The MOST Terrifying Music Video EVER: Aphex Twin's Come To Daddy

Okay, let's talk about the intro for a second because my gosh, okay. It's so interesting because with just very minimal sound design and very minimal, I wouldn't call the visuals minimal necessarily, but the colors are very minimal.
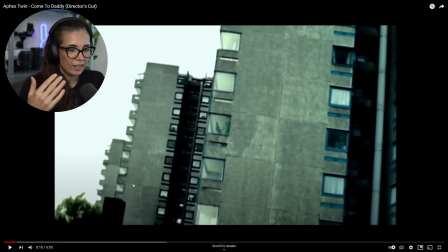So we open on these images that's sort of like they cut back and forth to all this gritty, flashy, industrial looking stuff. And the camera angles are all over the place.
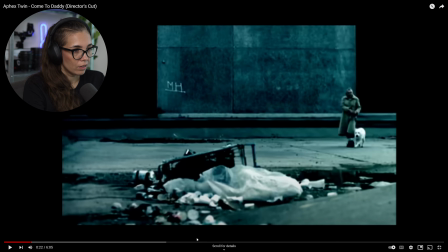And then we sort of track down to the street level. And again, a dog is very prominently featured as a source of sort of terror.
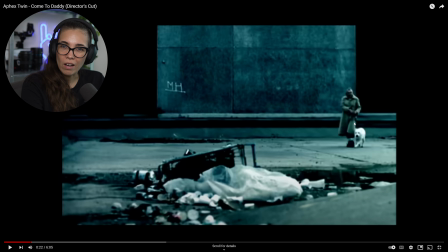I feel like in Frozen, there was this dog, a Doberman, that was also just kind of creepy looking. And it's very prominent. It's beautiful and regal, but also still kind of creepy.
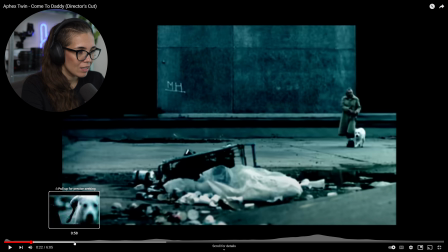And here too, it pees, and it's like it's this moment here, and then it starts barking,
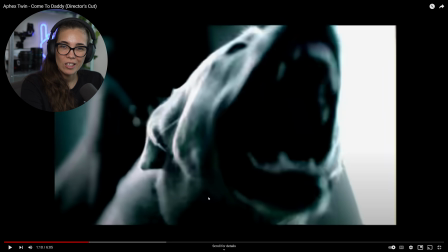and it's just very kind of scary, like it wants to attack, and she has trouble like containing it and holding on.
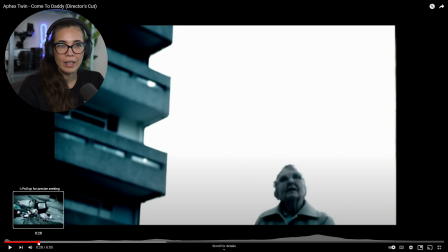Very kind of scary. What is so fascinating is how he manages to create such an unsettling, creepy environment.
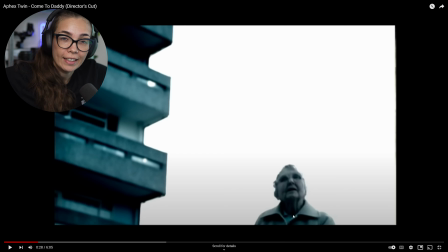Also, because this is from like the late 90s, I think the song is from 1997. It's very low res, right? So I'm getting max of 480p here.
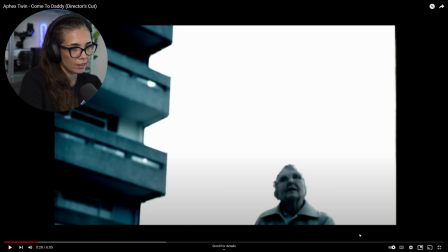It's 4/3, although it's not entirely 4/3 because there seems to be some sort of banding going on.
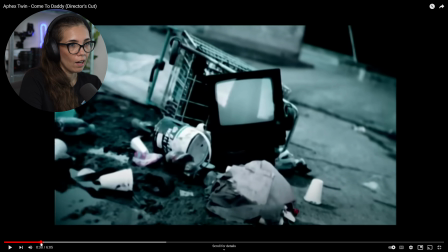I'm not sure why, or maybe it was cut in how they uploaded it to YouTube. I'm not sure. but because it is so low res, it doesn't detract, it actually adds to it,
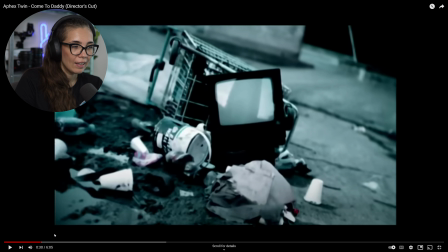because it adds to the sort of blurriness and surreal environment that they're creating, I think, here.
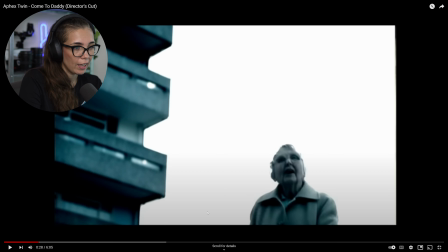Very cool. And then this beautiful shot, which is kind of unusual because she is positioned so low in the screen, so we see a lot of white around her, and you can really see here how it's almost completely desaturated.
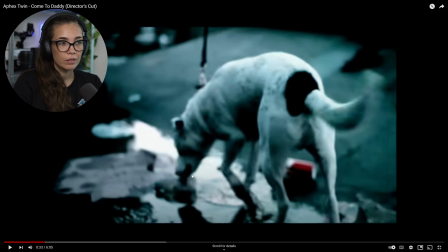And the sort of the tones and the hues are kind of a little bit the same to what we saw in Frozen as well, this very bluish tones, except this here, which is very red and is kind of jarring in comparison.
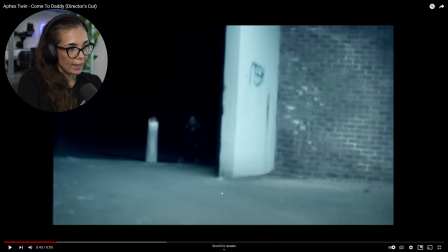So, and then we see a first hint of what is lurking in the shadows here. And again, like the sound design here was so great, where all of it in concert is sort of creating this really unsettling atmosphere where the angles are weird, the cuts are sort of fast and frantic. There's a lot that's really unexplained,
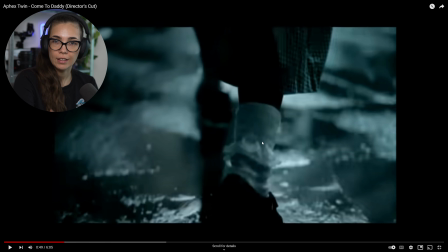and we have the woman in her sort of frilly socks here, and she seems really innocent, and she's walking here through puddles. And as I learned from the DP that taught me, we love puddles of water to make things look more visually interesting.
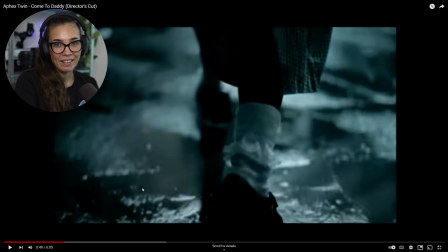So you get beautiful reflections and such, and you definitely get that here. Beautiful.
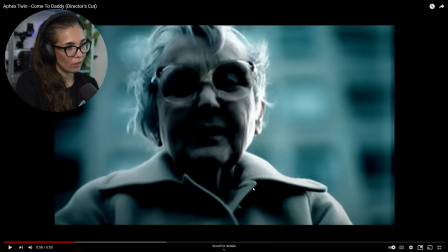And so, yeah, just lots of weird stuff happening. And also, she's been shot with a very, very shallow depth of field. The lighting only hits her from the side, a little bit from behind. We barely even see her face. So she is like almost, fully obscured.
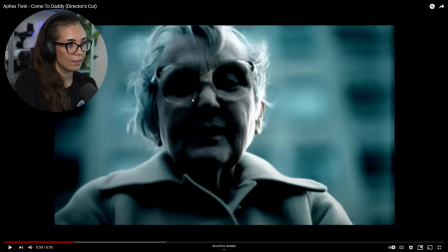We can barely see her facial expression. And the building behind her is completely blurry. It just, it looks very unnatural and unreal.
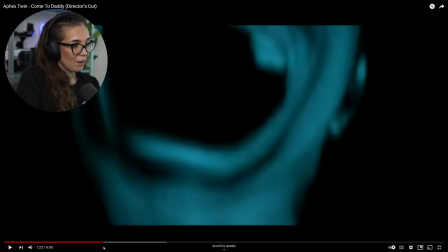So I love that. So, and then we're introduced to the scary face on the TV, which also scares her.
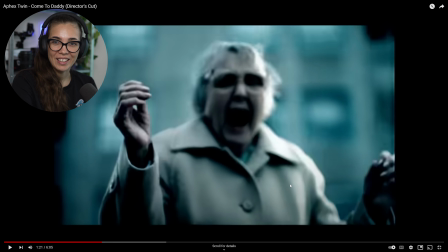And, well, we can definitely tell what her facial expression is here.